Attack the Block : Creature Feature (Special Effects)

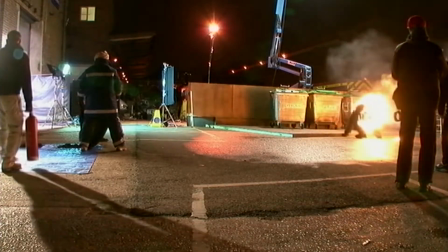13:01 Okay, enjoy. Thanks, man. Okay.
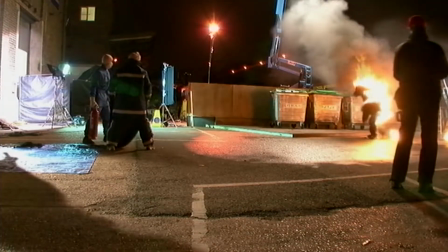13:06 10, 9, 10, 11, 12.
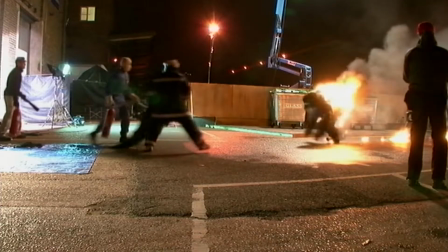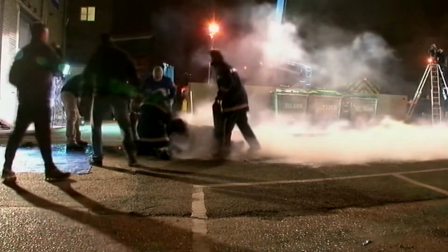13:19 It was a little symbolic because it was great. You know, we were all kind of like, yeah, we need to burn all these suits now.
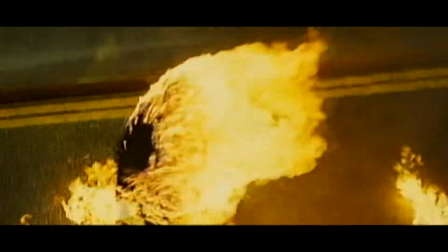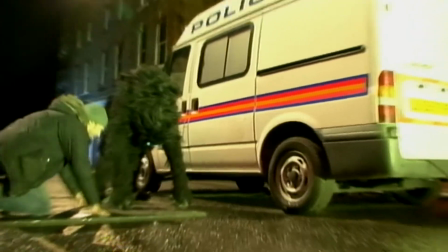13:33 Tom Townend, the DOP, and I went to great lengths to light the film with a view to crushing the contrast in post-production,
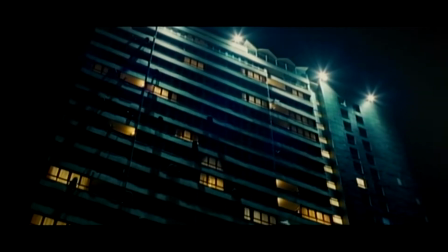13:41 so that it became like comic book panels.
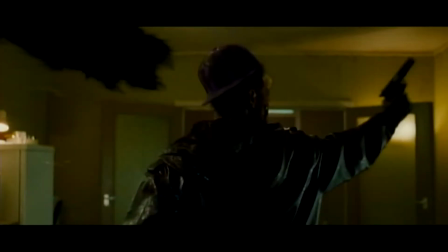13:44 The blackest black of the creature's fur would be as black as the blackest shadow in the sea.
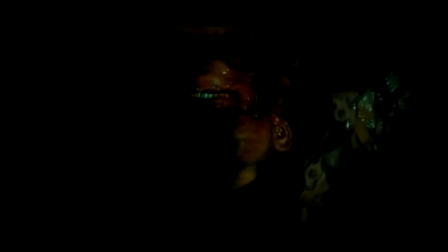Photographically, I suppose one of the touchstones would have been The Warriors
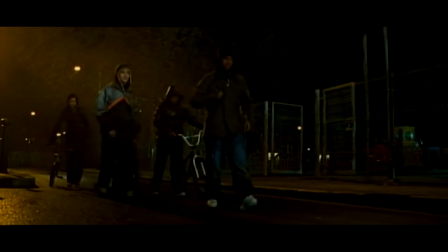14:03 and also the sort of earlier films of John Carpenter, Escape from New York particularly.
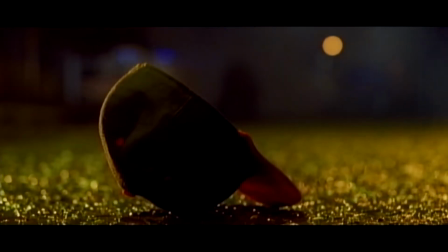14:10 I mean, these are films that were shot on a fairly limited budget,
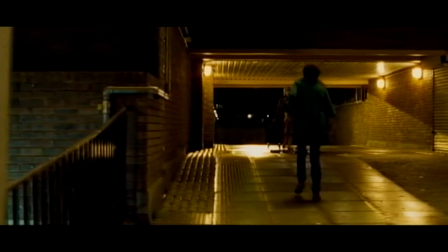14:14 and the limited budget very much dictated the look of the films, but, you know, they're making a virtue of their limitations,
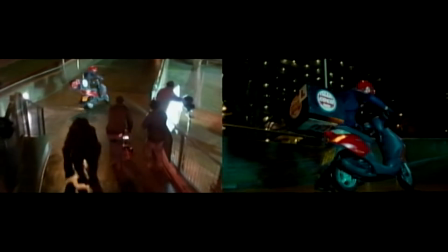14:22 which Joe wanted to embrace. Dineg and a very brilliant European company called Fido have done amazing work helping what we shot in camera.
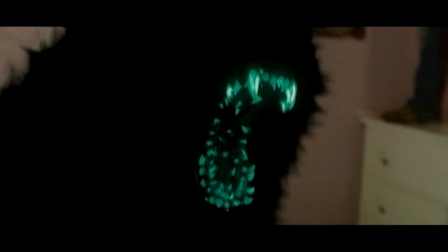14:35 The way they've done the fur is quite brilliant, because fur is very expensive to do. So they've almost just dealt with a little, almost like a plasticine sausage of fur that has a little bit of dimensionality that they've then applied to the rim of the creature and then just flattened. The parameters for the creature was that it was a light-absorbing black outline.
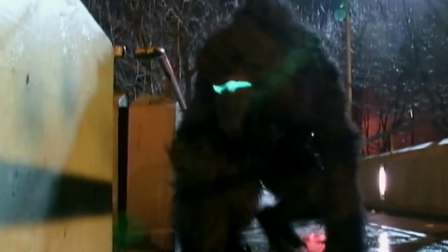14:57 And so when they filmed Terry Notary and his crew in the suits, obviously there was light that we then had to take out. So we took out that as a layer. And then we would bring in the jaw and the claw to give it specific dimension. We started off with concept work, basically, just drawings, essentially, of these teeth.
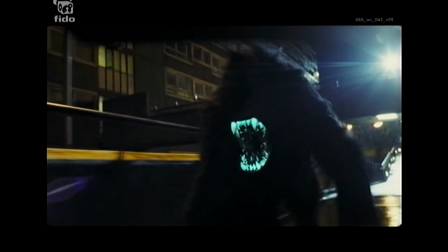15:22 Obviously, we had a very good reference of what was shot, and Joe really liked the texture of the real teeth,
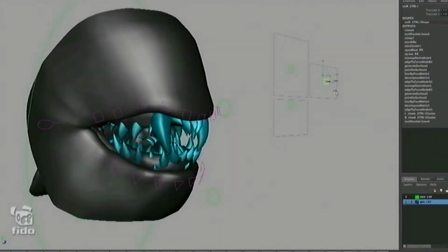15:29 but what he felt it was lacking was the animation of it, the expressions with some testing and designs for how the jaws and the claws could look,
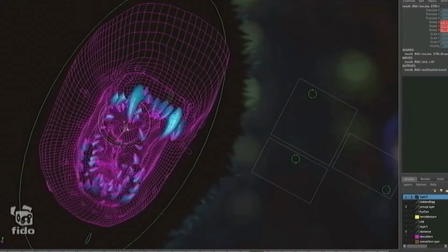15:39 we all saw the opportunity that was there to take it to a place where people would go, I wonder how they did that. And that's the sort of holy grail for us. What we did was we played around with adding more teeth, making more dangerous looking.
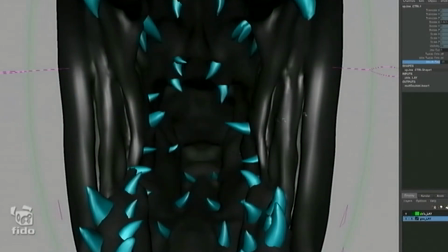15:56 So basically we had teeth going all the way down into the to the throat of the creature. And also we did some not just the look,
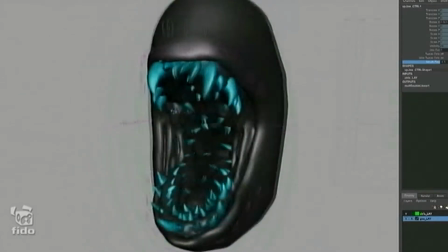16:05 but also did some animation studies of what this thing could do and what would it would look like when it roared and when it, you know, the mechanism of him opening his jaws and closing them.
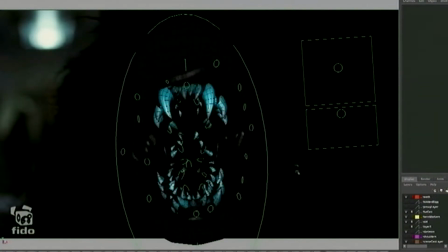One of the devices that we used was to really
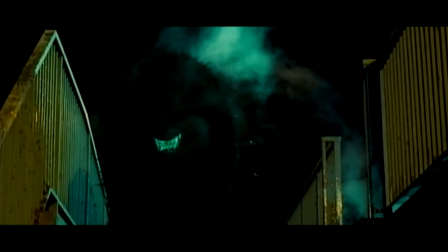16:24 overextend the jaw in the way that some snakes and mammals are able to do. And that was, I think Joe felt, a really interesting way to enhance the performance. I think one of the things that Joe really wanted was for the audience to walk away thinking that wasn't a man in a suit.
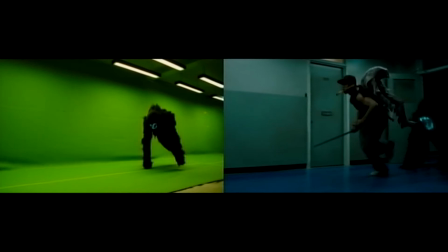16:44 And one of the things that helped that a lot was adding in a bit more animation to the different joints and the limbs to give the creature more agility, basically. In addition to the more obvious visual effects of creature enhancement through the film, there's a lot of invisible work that we did with the creature. For instance, when Pest comes into the tower block, you think he's got away, and the creature comes and grabs him and bites into his leg.